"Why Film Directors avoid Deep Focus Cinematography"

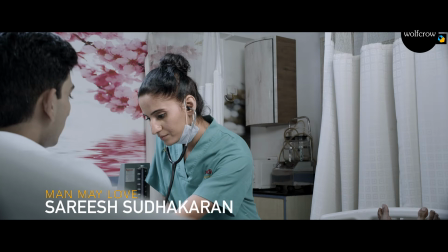And to make it harder, I used telephoto lenses, because that's what I like. Using wider lenses would have made life a lot easier.
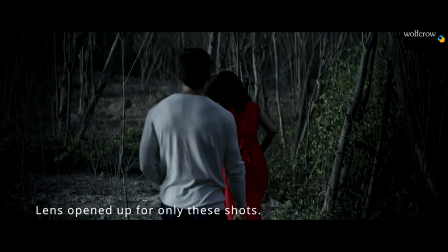It would have also been easier to open up the aperture and blur out the background. Many people would have considered that more cinematic, but not me.
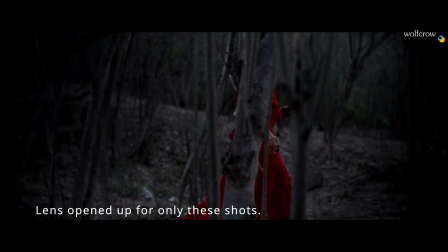You can study the results for yourself and see how hard it is to achieve deep focus.
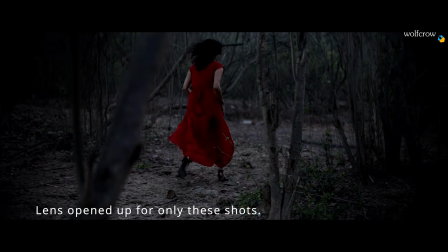From a practical perspective, shallow depth of field can hide poor or low-budget set design or locations.
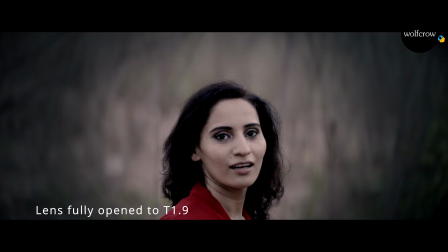It can isolate the subject better, and you also need less light. This is why shallow depth of field is easy, and deep focus is rare.
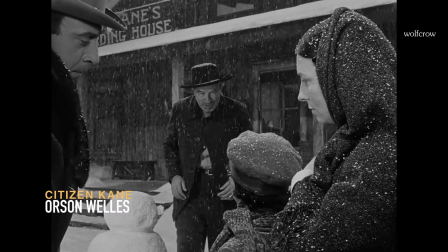Yet, a few directors over the ages have mastered the art of deep focus.
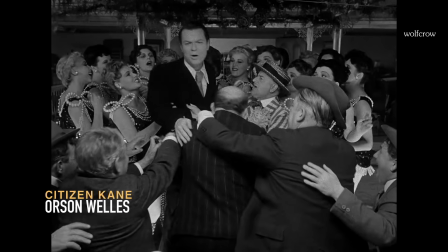Orson Welles is a great example.
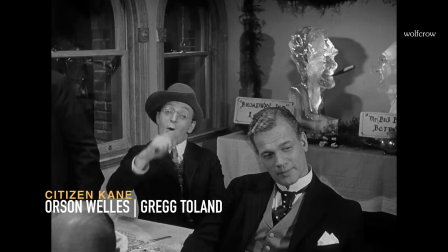I've made a few videos on his work, and I urge you to watch them, as well as the video on cinematographer Greg Toland, who was a pioneer of deep focus cinematography.
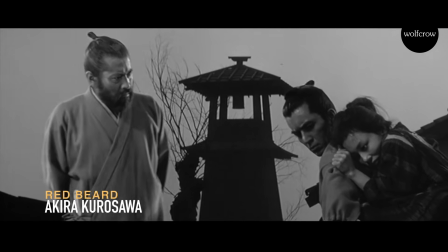In this video, I'll focus on my favorite director, Akira Kurosawa, and how he used deep focus.
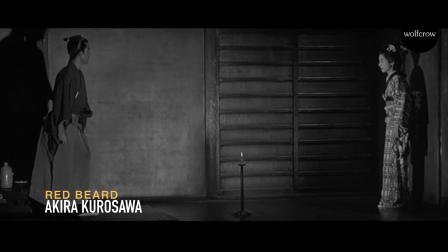I picked Kurosawa because, unlike Orson Welles, Kurosawa was not always wedded to deep focus.
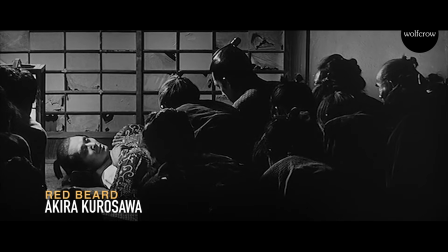He was comfortable with both deep focus and shallow focus. Also, he tended to pick longer focal lengths, making it that much harder.
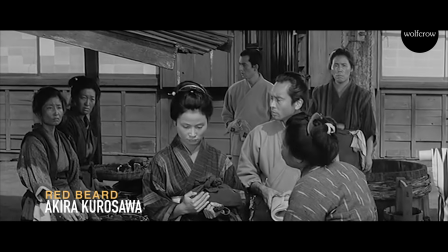Did he have a good reason to make it hard on himself and his actors and producers? Let's find out.
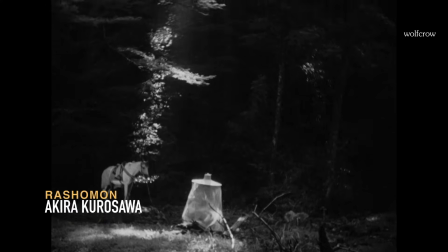Let's start with Rashomon, one of his early films, low budget with lots of restrictions on equipment and light.
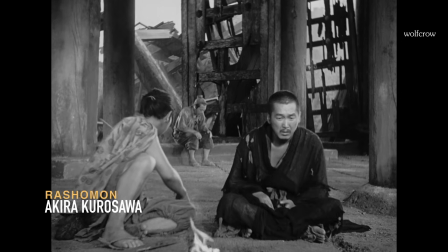There are many scenes where he would have loved to achieve deep focus throughout, like for example this one where the three individuals are sitting at the Rashomon gate during the downpour.
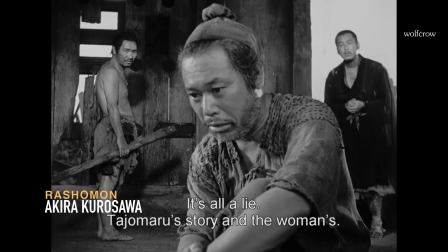When he used a wide-angle lens, he achieved deep focus.
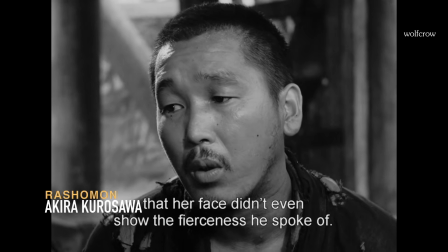When he used longer focal lengths for the mid-shots and close-ups, he could no longer get enough light, and probably gave up on the idea.
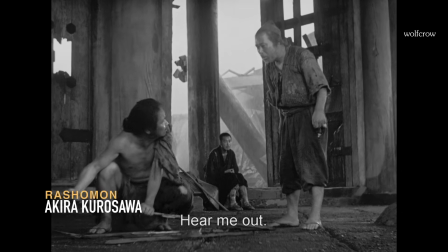Yet he fought for deep focus whenever he could. It was not an accident.
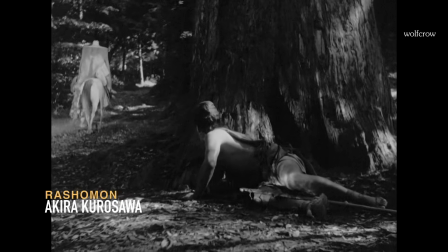One often cited reason for deep focus is so you can see two or more things at the same time.
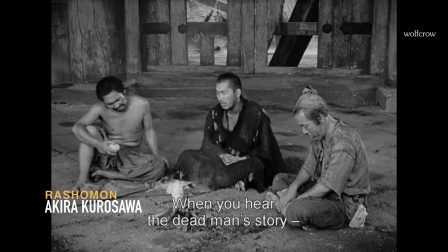For example, here the three actors are talking, and the rain in the background is equally sharp.
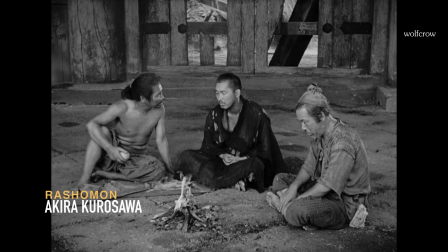The question is, will anyone in the audience be looking at the rain? Would it have been so bad for the rain to be slightly out of focus?
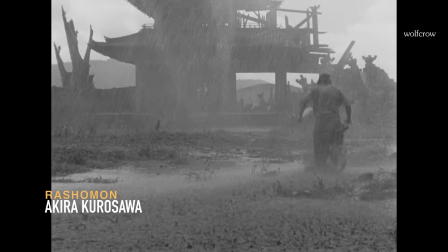You can hear the rain over the audio track. You see the rain in the preceding and succeeding shots, so it's not like you will forget it's raining.
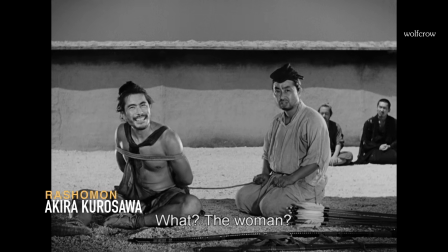Instead of rain, what if it was something more important, like the expression of another person?
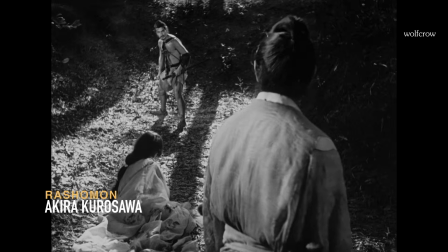Later in the film, you have a deep focus shot of three characters, two of whom are about to fight, and the woman is in the middle.
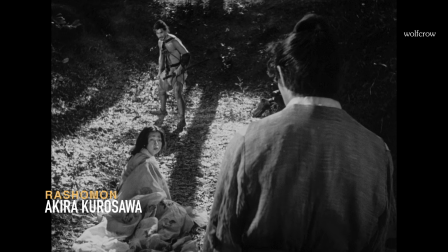The big question is, why do we need to see all their expressions at the same time? Couldn't the director have cut from one expression to the next?
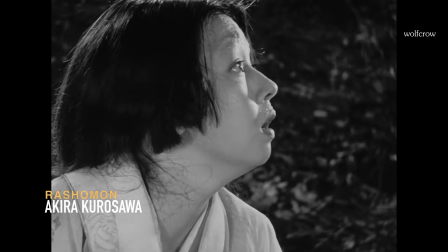In fact, Kurosawa does exactly that at different points in the film. What was so special about this one shot?
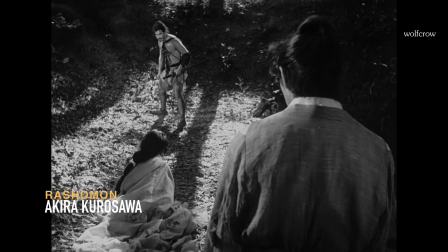The only plausible explanation is that's how Akira Kurosawa saw the world.
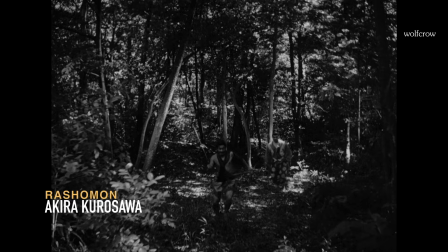It is a kind of film language, a style, if you will, a way of expressing how you see things at that moment.
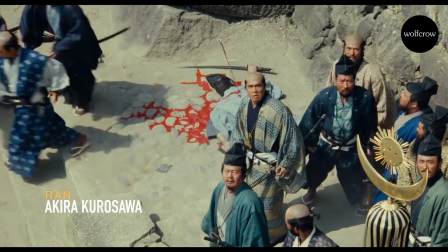You're not supposed to look for logical explanations, but subjective ones.
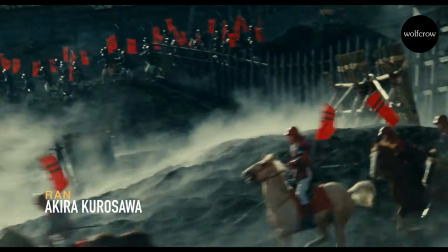The subjective explanation in this case is that Kurosawa was a painter, and his visuals are influenced by traditional Japanese paintings.
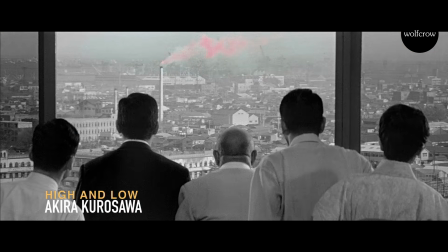It is only natural that he tried to replicate this in his films. In High and Low, you have this shot of everyone turning their back to see smoke from a factory. It would have taken time to stage the actors and light it to achieve deep focus. Yet that's how he saw the world, like a painting.
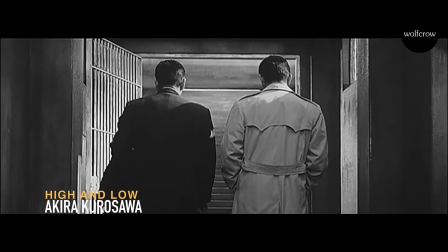That's probably why almost every frame for most of his films is like a painting, where everything is sharp and recognizable most of the time.
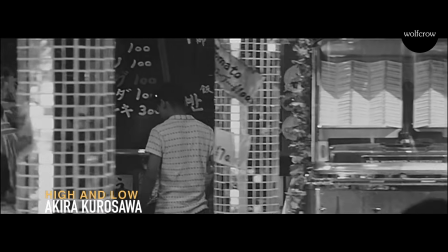Deep focus takes a great understanding of film composition. Your film sets, costumes, blocking had all better be great.
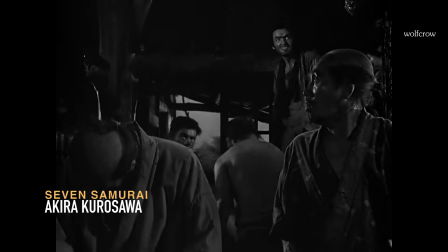Any shortcomings will be painfully visible. Deep focus is a style just as a musician produces a complex melody or a chef creates a complicated dish.
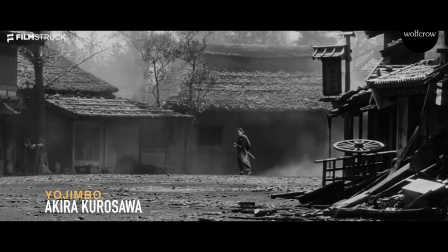Deep focus cinematography is a different sensory experience. As Kurosawa progressed in his career, his use of deep focus became more pronounced.
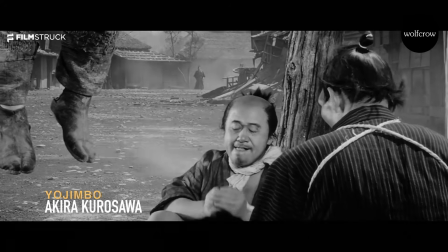In Yojimbo, he uses deep focus with great skill.
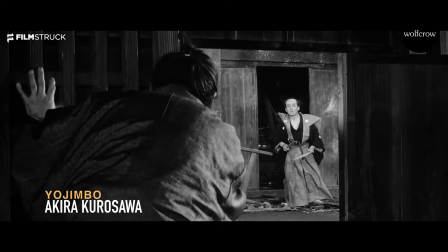It allowed Kurosawa to create a world in a pictorial style only he could imagine, and he wanted to communicate that to us.
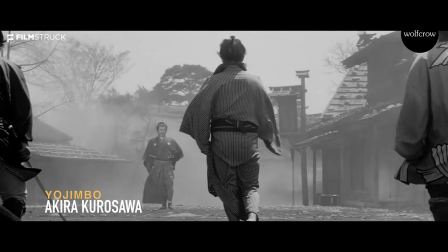That's as good a reason as any to enjoy deep focus cinematography. If you like this video, please share it with everyone you know.
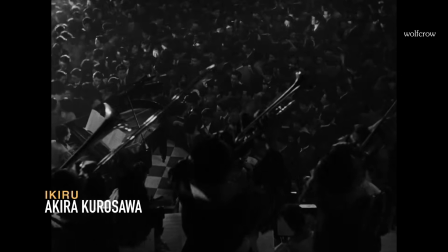That's true deep focus.